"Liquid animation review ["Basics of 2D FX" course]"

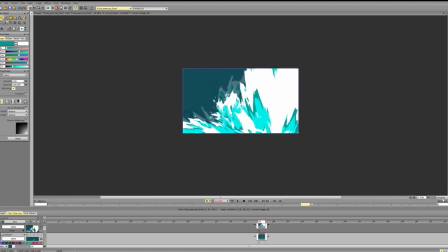(39:38)
This is definitely not a perfect design, and it's still pretty rushed, but I hope you get the idea. So I'm trying to define big zones of color, small zones of color, trying to make sure that we have
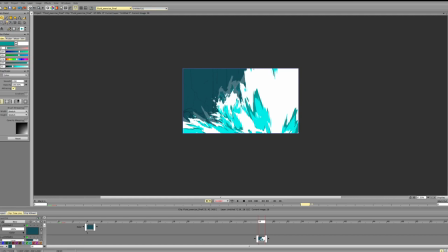(39:52)
a bit more variety in the sizes and in the shapes, and that every shape supports the direction,
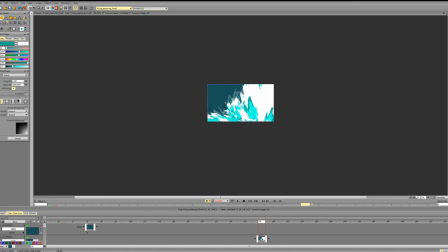(39:59)
and again building hierarchy with color. So we can see that especially when we zoom out, we get big clear shapes and get a good understanding of ratio between colors.
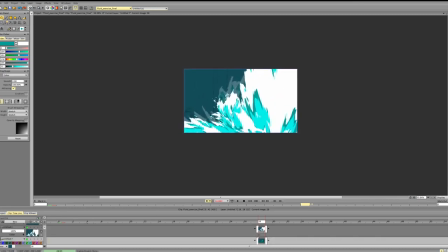(40:14)
It's not science or something, it's just
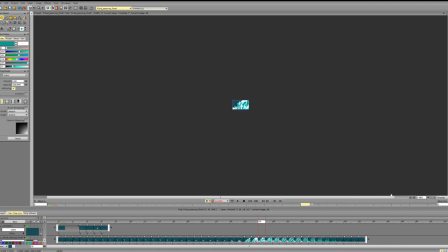(40:20)
it's easier to read in the fact it has a clearly defined
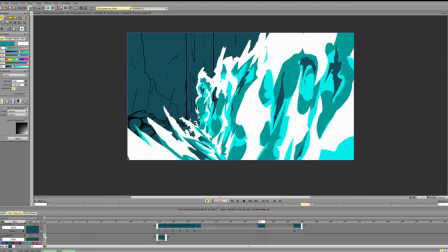(40:26)
hierarchy between colors and how they're used, rather than the effects doesn't.
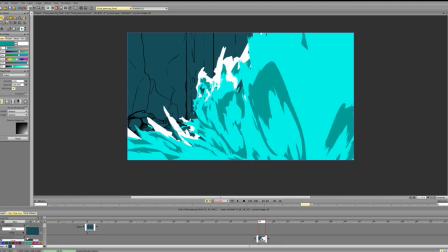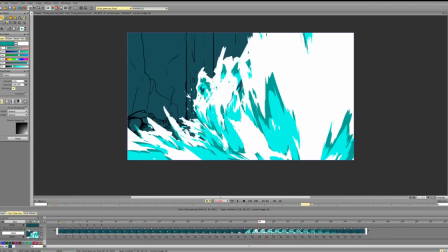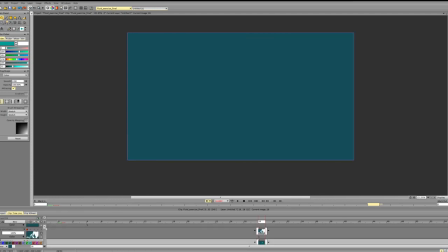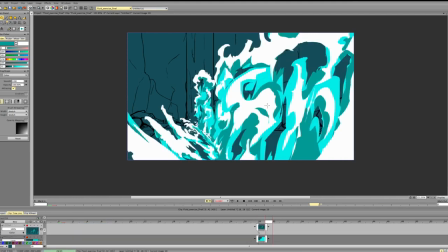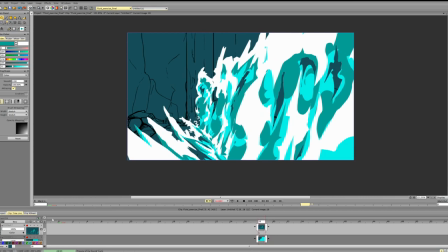(40:54)
And yeah, I don't know if you noticed or not, but you also like dividing the water into rectangular, straight kind of straight lines. So you're dividing it into these kind of tubes or something.
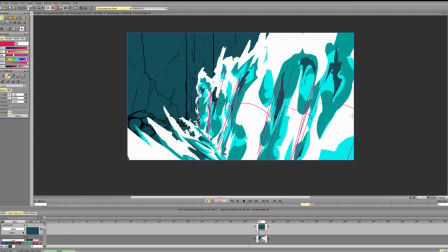(41:14)
And this makes it a bit more repetitive, and this also makes it look a bit less like water and way more like ice or something.
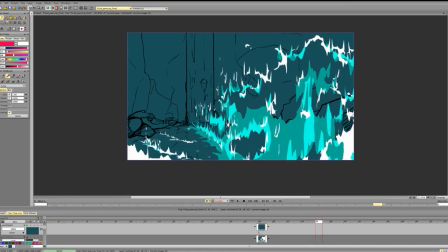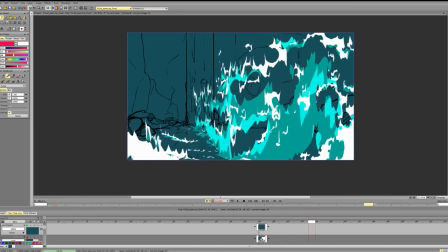(41:29)
So yeah, that's most of the feedback. In terms of the motion, it's okay.
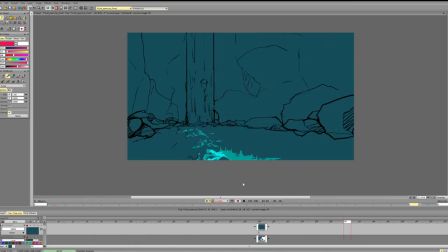(41:36)
The timing seems pretty good. Again, can add a bit more variety, definitely can play a bit more with direction.
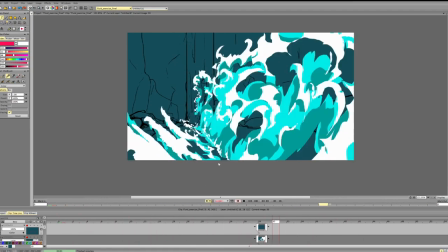(41:45)
And the third thing is that everything falls straight down no matter the direction.
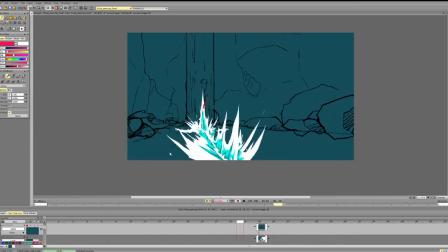(41:54)
So the spikes, for example, they're pointing outwards.
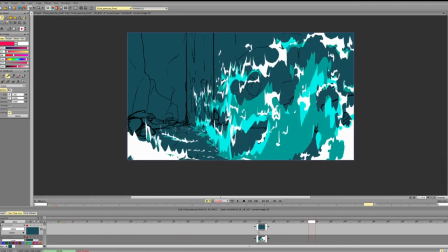(41:59)
And they have momentum in this direction, but the particles don't go to this direction, they fall straight down. And this is true for this part as well.
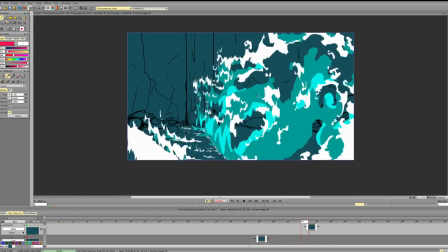(42:14)
And this is kind of a bit strange too, because it adds way more repetition to the motion and to the animation, because again, we have repetition in shapes, repetition in timing,
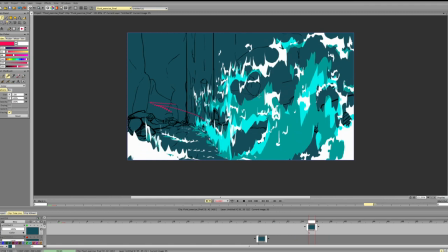(42:28)
and everything falls in exactly the same direction,
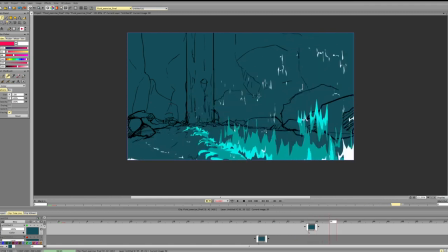(42:33)
in exact same way.
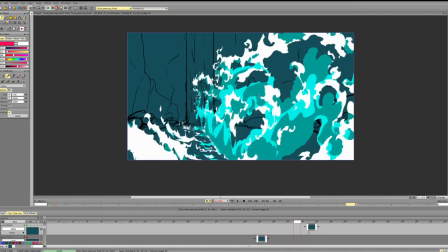(42:42)
So that's it, I guess. If you have any questions, let me know, and good luck with the animation.